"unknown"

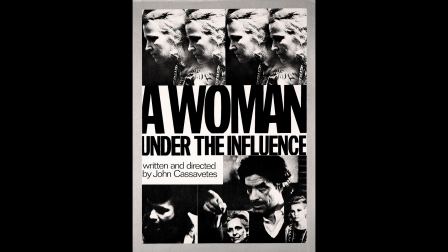[0:00]
Stories that seem plausible frequently come to mind when people consider realism in movies. But A Woman Under the Influence by John Cassavetes goes well beyond realism. The movie centers on Mabel and Nick Longetti's daily lives and the emotional conflicts in their family rather than a conventional storyline.
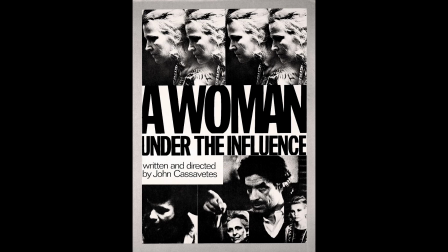[0:17]
Unlike mainstream Hollywood movies, Cassavetes achieves a degree of emotional reality with handheld work, camera work, genuine performances, and an actor-centered production approach. In this essay, I will contend that A Woman Under the Influence uses independent film work techniques like handheld camera work, improvisational performances,
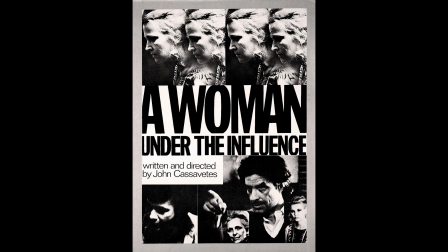[0:36]
and actor-centered production processes to challenge Hollywood's realism and create a more intimate examination of gender expectations, mental health, and family relationships.
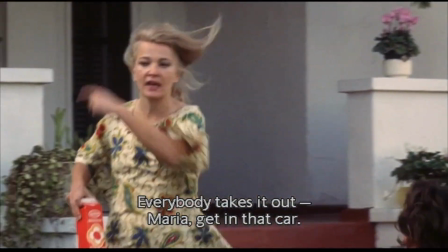[0:50]
So for this section, we're going over the scene. Using handheld camera work is one of his first ways Cassavetes achieves realism.
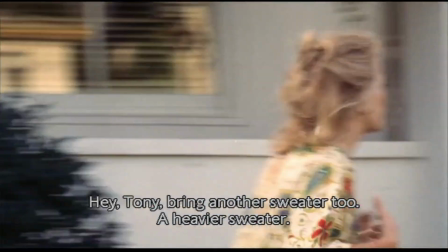[0:58]
The camera follows Mabel and her family as they go on about their daily lives in the opening moments.
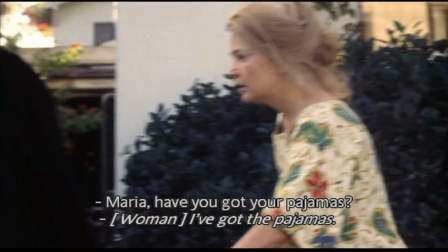[1:03]
Instead of employing fluid and deliberate camera movements,
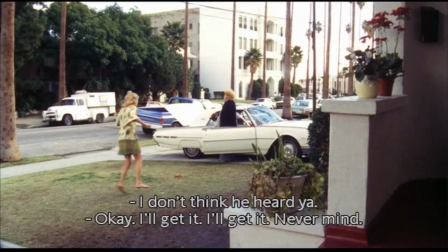[1:07]
the movie frequently seems impromptu and erratic, instead of just viewing the Longetti home from a far distance.
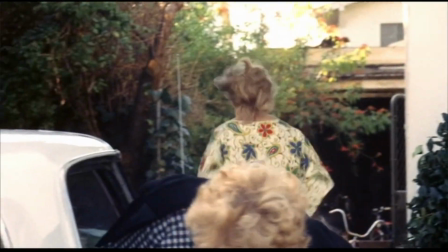[1:13]
This approach gives the spectator the impression that they are inside the movie.
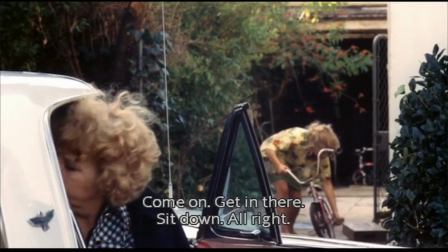[1:18]
Cassavetes rejects a dramatic storyline frequently found in Hollywood films by concentrating on everyday events.
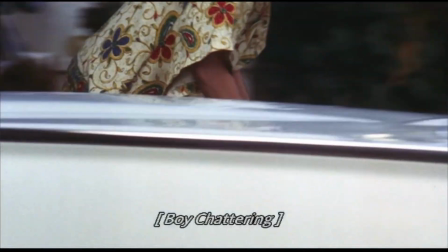[1:23]
Neither a significant conflict nor a distinctive narrative. Objective are
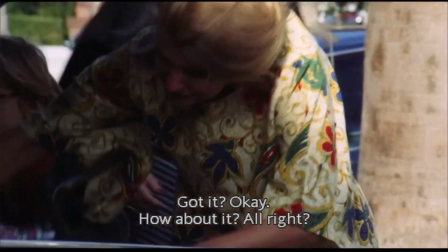[1:28]
introduced to the spectator right away, rather than viewers are urged to focus on little family interactions, body language, and facial expressions.
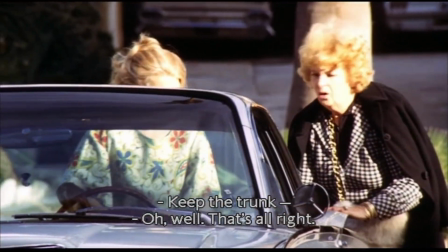[1:35]
These particulars contribute to the emotional authenticity that characterizes the movie.
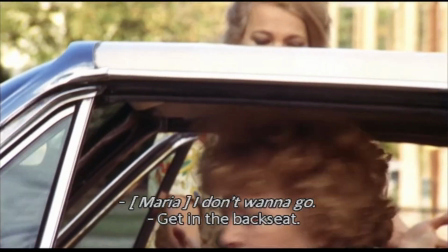[1:41]
In order to give viewers a direct look at Mabel's feelings and reactions, the camera regularly stays closer.
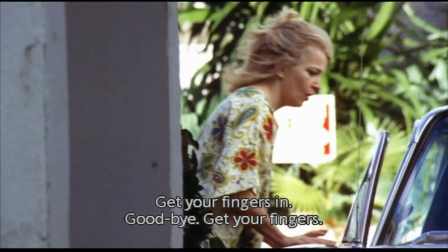[1:49]
This closeness fosters empathy and gives the problem more intimate, rather than aloof sense.
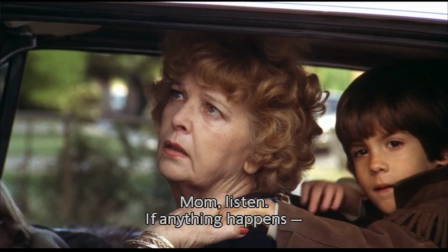[1:55]
Cassavetes illustrates how realism can arise from ordinary experiences, rather than the dramatic developments with this visual technique.
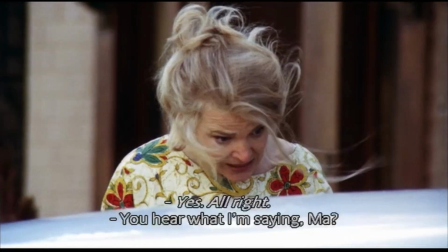[2:02] I don't care if it's day or night. Do you understand? Alright. You hear what I'm saying, Ma?
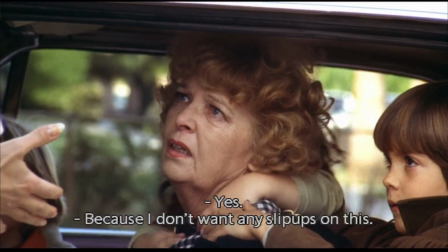[2:07] Because I don't want any slip-ups on this. I mean, I don't want you getting chicken shit and not calling.
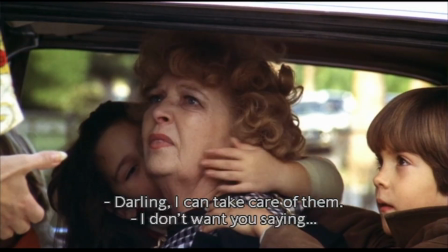[2:12] Okay? Darling, I can take care of it. I don't want you saying, oh, Mabel is having a wonderful time.
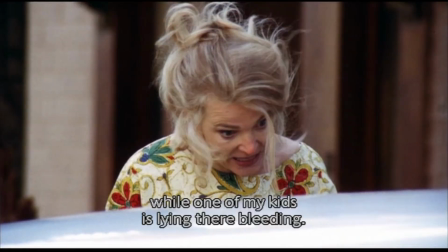[2:17] I don't want to disturb her while one of my kids is lying there bleeding. All right. Okay? All right. All right, let's go.
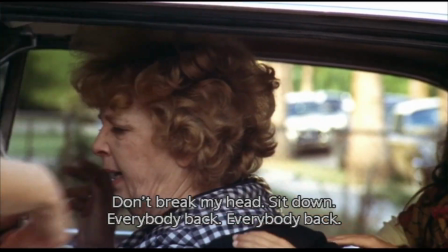[2:22] Let's go. Sit down. Don't break my head. Sit down. Everybody back. Okay, here. Everybody back. All right.
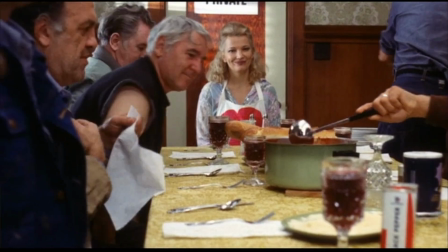[2:29]
The dinner scene and performance.
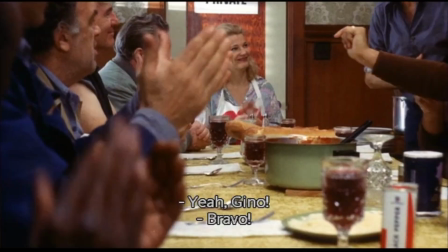[2:31]
The following dinner scene offers one of the best illustrations of how Cassavetes employs performances to generate emotional authenticity,
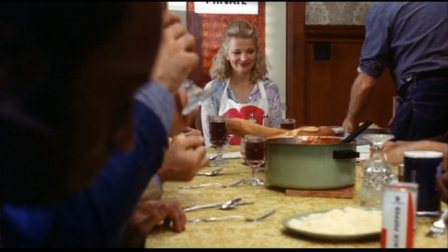[2:38]
even if the opening sequence establishes the film's realistic style. Here, Mabel tries to make a few co-workers feel welcome after Nick unexpectedly takes them home.
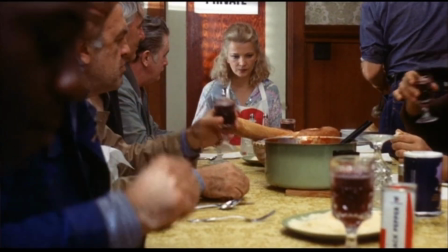[2:46]
The interaction seems normal at first, but then the mood eventually turns awkward.
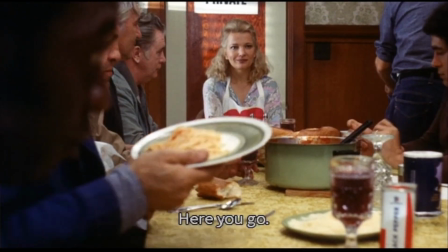[2:51]
Mabel is trying to make a connection with the visitors, but her attempts to do so get more and more uncomfortable.
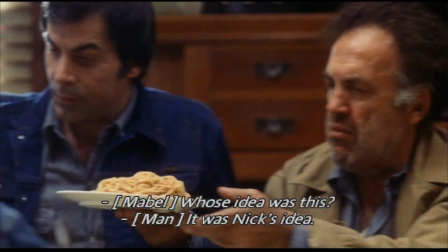[2:56]
As the scene progresses, the guests and Nick reactions show increasing stress.
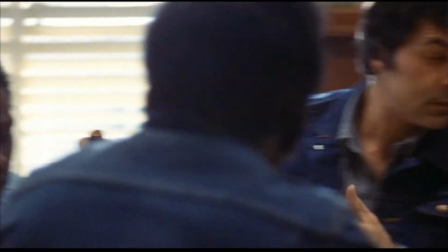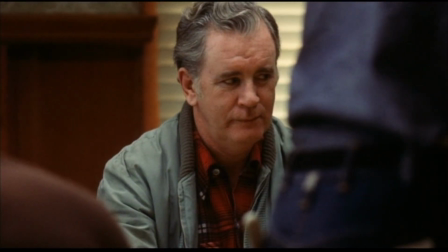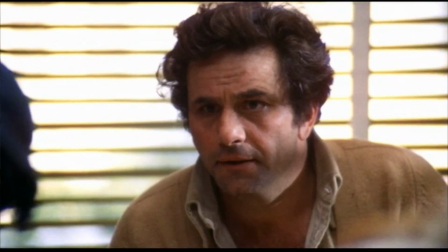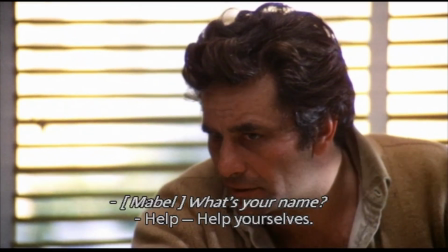[3:19] Help yourself.
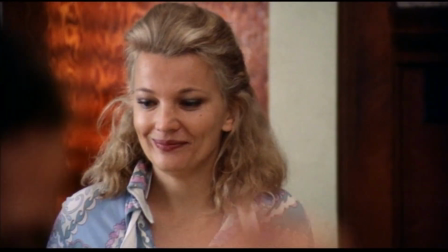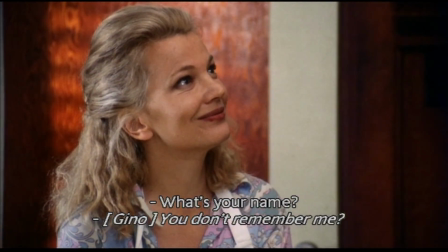[3:29] What's your name? You don't remember me? I was here 3 weeks ago with Nick.
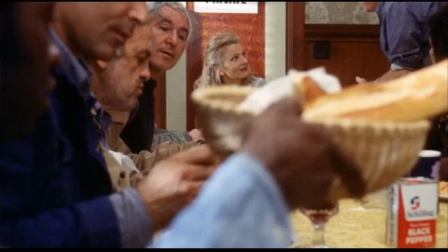[3:38]
Cassavetes' refusal to alleviate the agony is what makes the scene particularly potent.
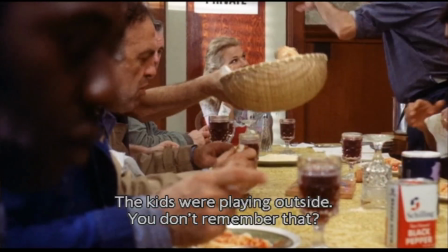[3:42]
Uncomfortable situations are either swiftly addressed or used for comedic effect in many Hollywood productions.
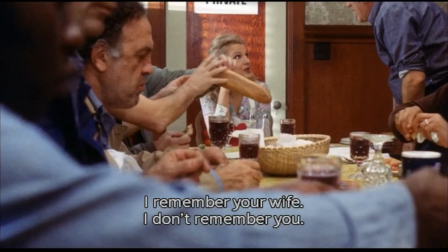[3:47]
In this instance, the spectator is able to feel the same apprehension as the characters since the camera stays fixed on the exchange.
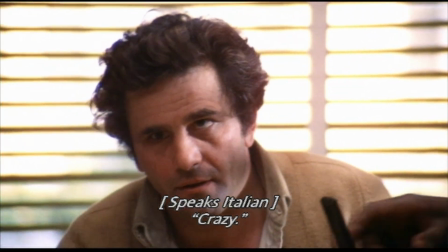[3:54]
The movie doesn't simplify the problem, thus the tension keeps rising throughout the scene.
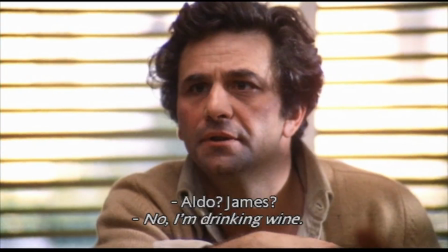[4:01]
Marshall's Feinberg, Accidental Genius, claims that Cassavetes valued emotional integrity over traditional filmmaking techniques.